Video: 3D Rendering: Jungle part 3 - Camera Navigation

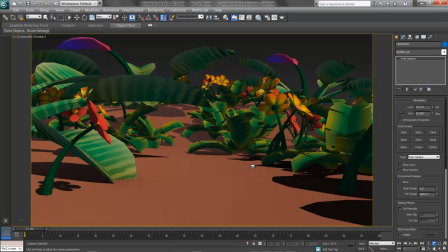4:13 This is a zoom, and I am changing the field of view and focal length here, and we can see some really interesting things going on with the scene.
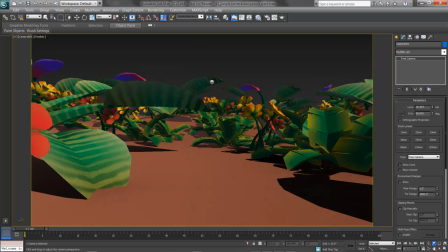4:20 As that lens gets smaller, the scene appears deeper and things start to fisheye out on the side.
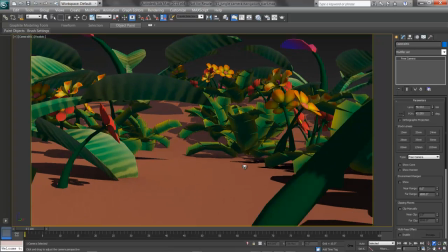4:26 As that lens gets much, much bigger, we really start to see the depth in the scene flatten out.
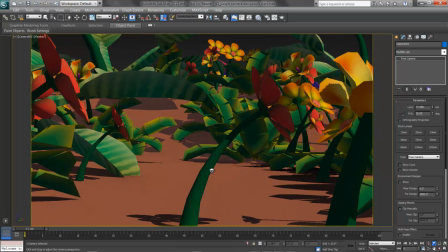4:32 And things are very close up and there's no foreground-background distinction, or not as much.
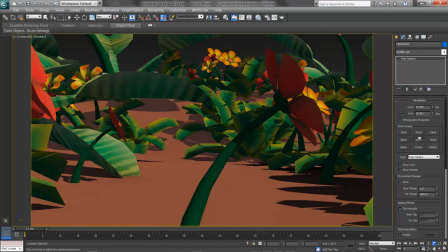4:37 I'll pull this back out, or go back to my 35, and there's the depth in my scene again.
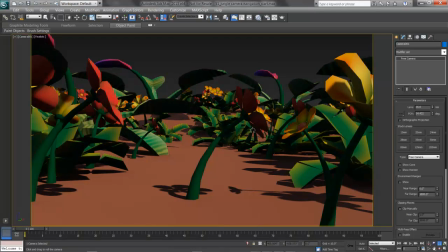4:43 Finally, there's Roll. What we may want to do sometimes is roll the camera somewhat off horizontal.
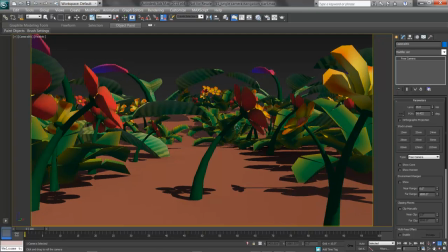4:50 A click and drag in the view with the Roll tool rolls that camera around on the Z-axis.
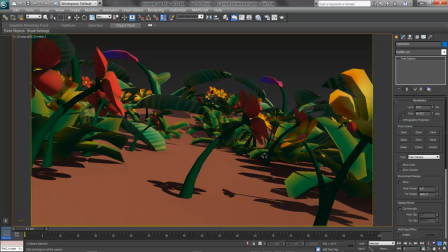4:57 This can let me add a unique perspective. Maybe I'm running through the jungle and scared, and the view is tilting.
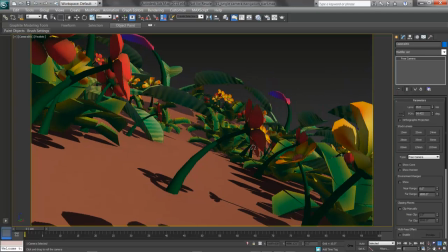5:05 Or, in a classic Hitchcock or horror movie technique, I can use what's called a Dutch tilt.
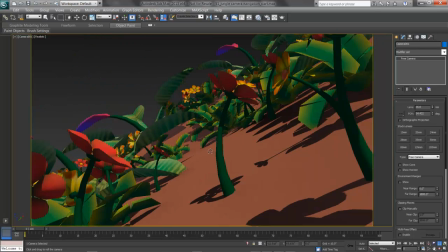5:10 This tells the camera that something's wrong. I may even want to roll the camera completely over, as if I'm hanging upside down from a branch.
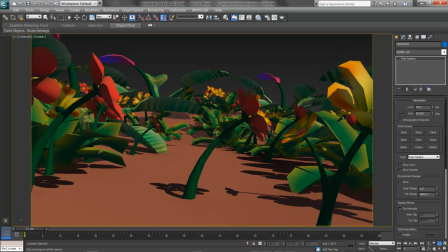5:19 To reset this though, reset the rotation.
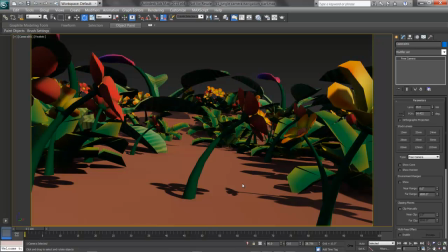5:22 Press E to rotate with the camera selected, and go down to the absolute mode transform type in, down here in the bottom of the view. This actually shows up as the Y rotation, and I can right-click on the spinner and reset.
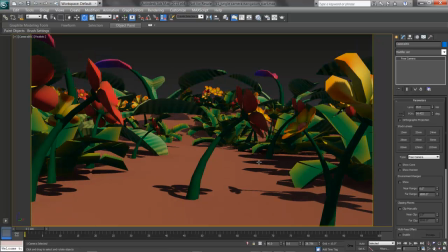5:37 It's the world Y and the local Z. That's where that comes from. Now I've got some tools in mind to position my camera, and I'll start by getting this first view in place.
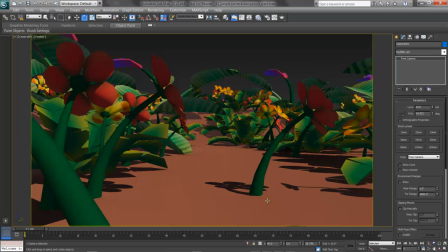5:47 I'm going to start over a little bit on the trail so I'm not dead center, using one of the flower stems, I think, in the foreground here to frame the view, and letting the plants here guide me down.
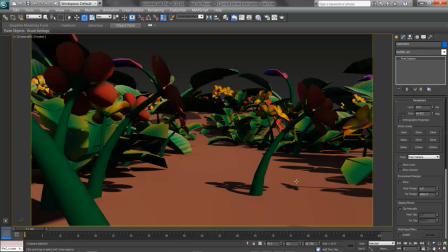5:59 In the next video then, we'll look at how to move the camera and compose using the rule of thirds, but this is a great start for this camera. Let's also add in one more. I'll choose Create and Cameras and Free.
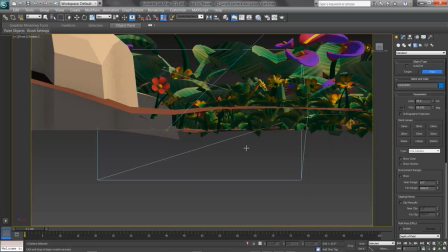6:13 In this case, I'll go in a front view by pressing F and click once to make my camera, right-clicking to stop.
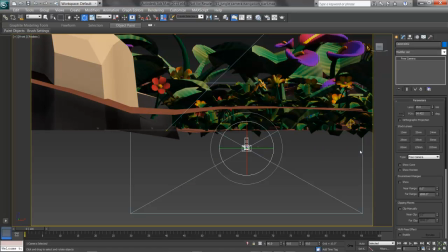6:19 I'll open up this camera a little bit, changing down to a 28mm lens.
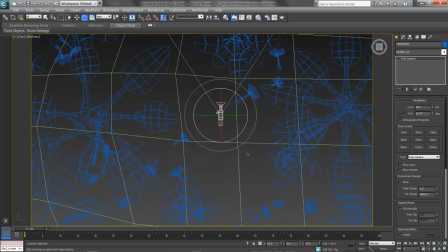6:24 I'll go in a top view and press F3 for a wireframe. There's my camera I just created, and I can go find my other camera. There it is in blue just under this lily here. I'm clicking in one place to cycle the selection. What I can do then is take this second camera and rotate it around.
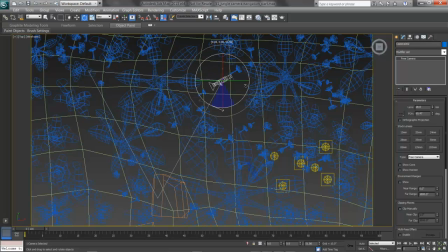6:44 I'll say that this is the camera peeking out at somebody coming down the trail. I'll position it just behind that flower and press C for camera and F3 for shaded.
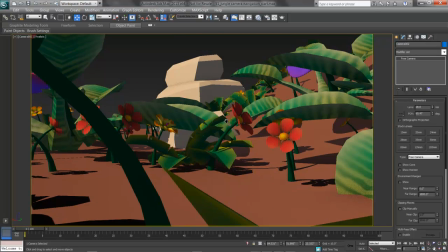6:56 I'll click the mouse wheel in to pan up and just frame this shot looking over a leaf.
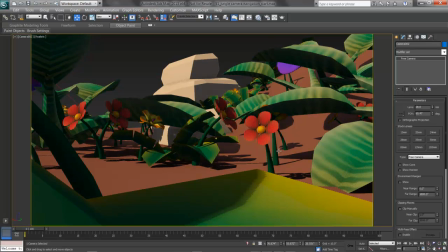7:04 We're ready to see who's making noise coming down the trail, using the rock and the flowers here as framing devices.
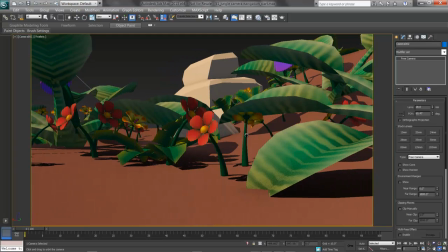7:11 Again, I'll use the Orbit camera tool, orbit over a little bit, and pan by clicking the mouse wheel in.
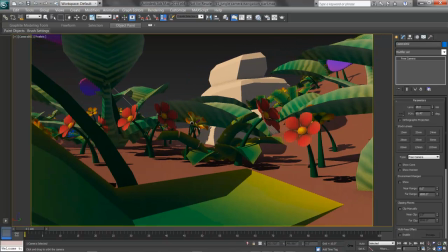7:17 I'm also holding Shift here, so that pan is constrained on one axis. And there's that second shot set up. I'm ready to get in and animate my cameras, and we'll do that in the next video.
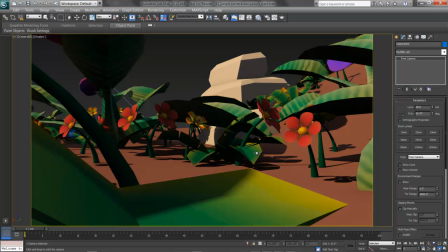7:28 But understanding how to move around cameras and frame the shot you want is crucial, because we'll use it in still and motion renderings.